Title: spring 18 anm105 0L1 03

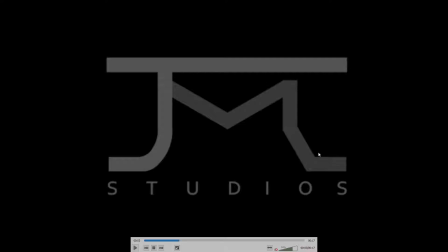[8:04]
I think maybe I'm struggling with this shape as being part of an M.
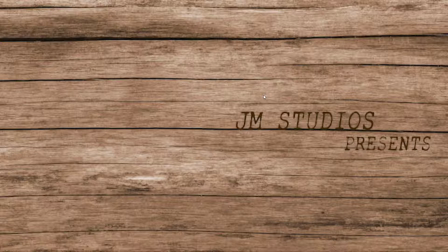[8:12]
Anyway, something to try. And this, I mean, I like that you added a little bit of orange to it, but I think that what we've lost a little bit is, so now it looks a little bit more like we're seeing a fire through the letters.
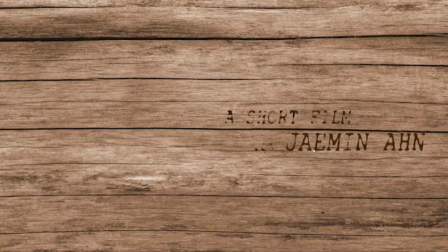[8:30]
And I think what you had working well before was that it felt like the letters were just being burned into the wood, but now it's like we're seeing through the letters to a flame that's behind it at some points.
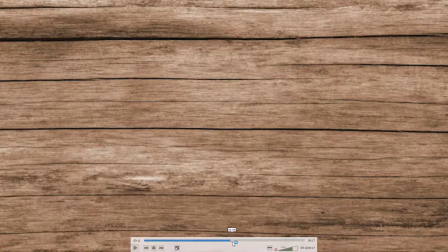[8:43]
And I think, actually think that, so I mean, I know I suggested putting a little orange in there, but I think what I was imagining was something more like little parts of this are getting hot enough to see bits of orange,
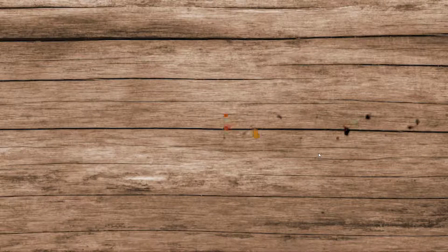[8:59]
in little areas, but instead what it feels like we're seeing is we're seeing the fire through the text, which is a very different thing and doesn't necessarily work with that idea of the wood, of the letters being burned into the wood.
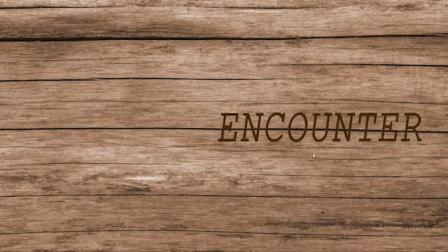[9:14]
So I mean, it's good that you made the effort to get some of the the orange kind of burned flame in there. I think the way you did it maybe took away from the feeling of the letters being burned into the wood.
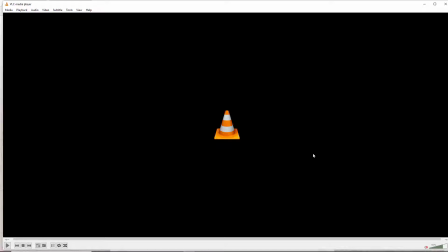[9:27]
So I might take another pass at that. But yeah, overall it came together well. Next up is Jersey.
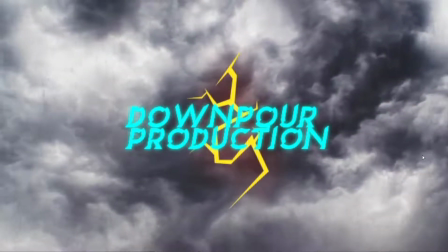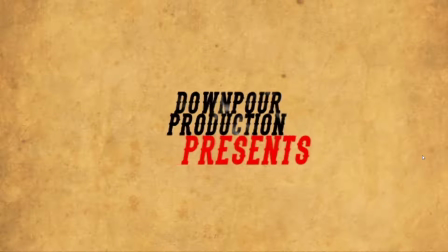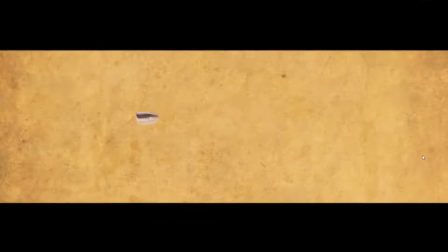Okay, so definitely a lot of improvements here.
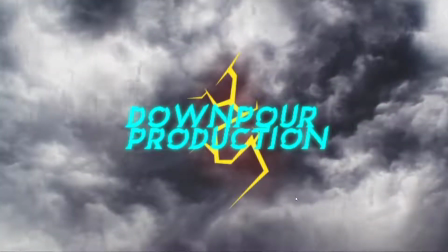[9:57]
like the sound effects. The rain looks alright.
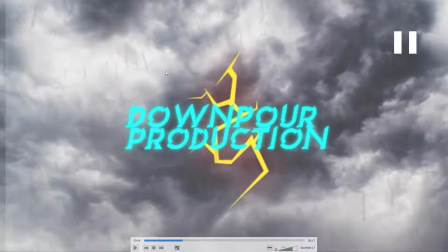[10:00]
I think you sort of have a lot of different directions with the rain,
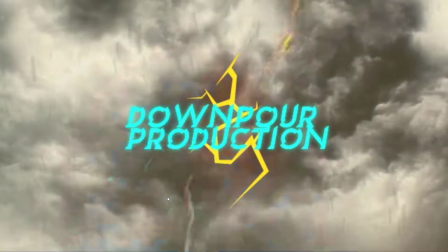[10:08]
which I don't think you usually see that much.
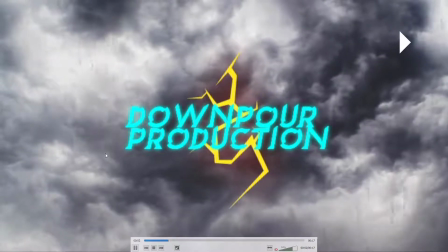[10:13]
Usually it's all kind of mostly the same direction. I think the lightning's interesting.
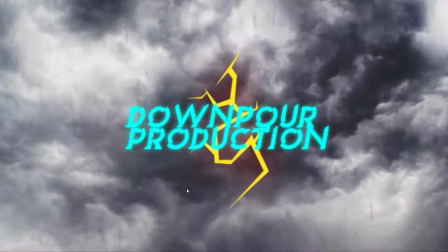[10:19]
It's very stylized, but you know, it's kind of cool and it works. Yeah, it's a nice transition.
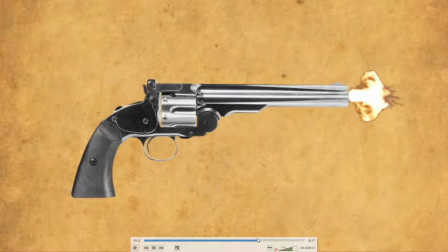[10:32]
I still think, it looks like you adjusted the timing of this somewhat, but I still think
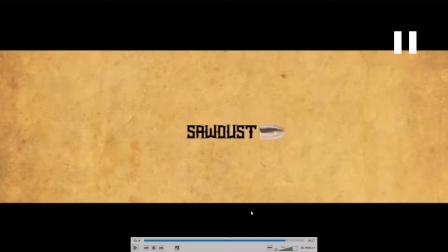[10:41]
it could be a little faster in parts. And then here,
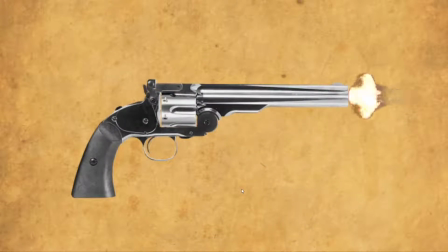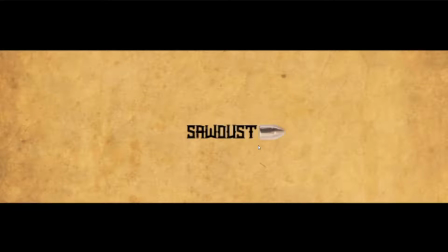[10:51]
yeah, maybe just even faster with the bullet, because with bullet, you know, you really think of speed, and that wobbliness in the movement of the bullet just makes it feel somehow slower, so maybe think about speeding that up.
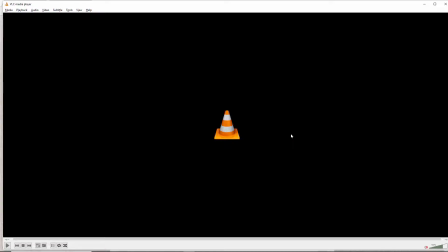[11:07]
Yeah, it's overall, there's a lot of good work in there.
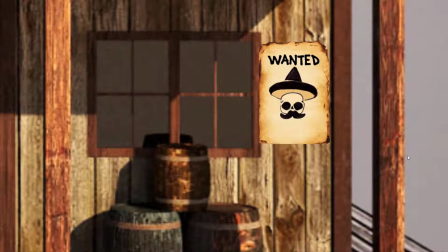[11:14]
Next up is George.
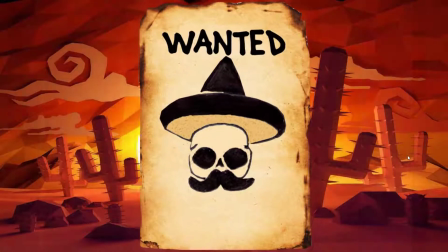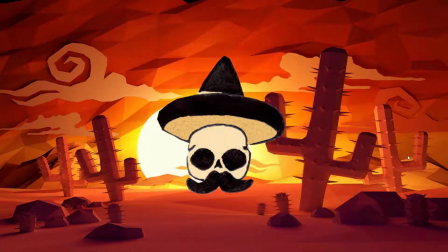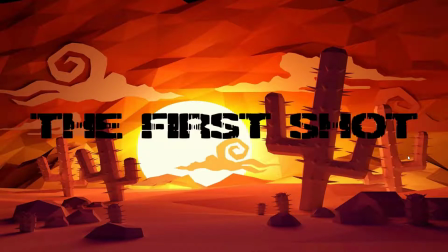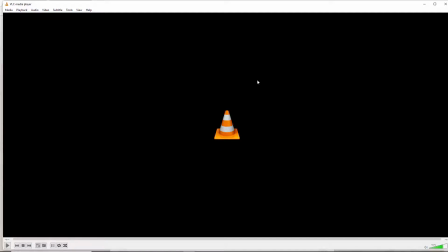[11:34]
Okay. So yeah, definitely some improvements here.
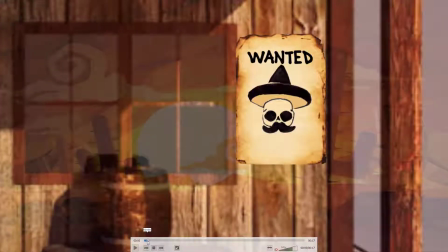[11:42]
Still think you have that kind of thing where the sort of a long dissolve between these two.
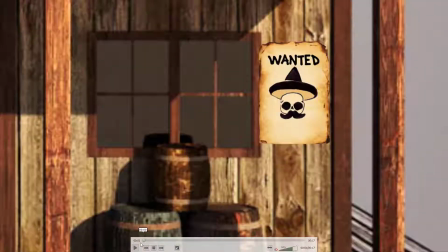[11:50]
I guess
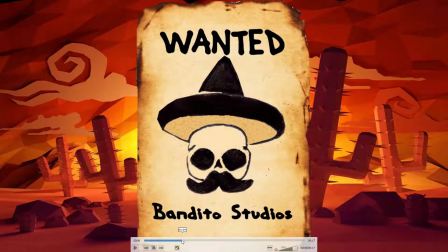[11:56]
the fade out in the background, and I think the way you've transitioned the text is an improvement.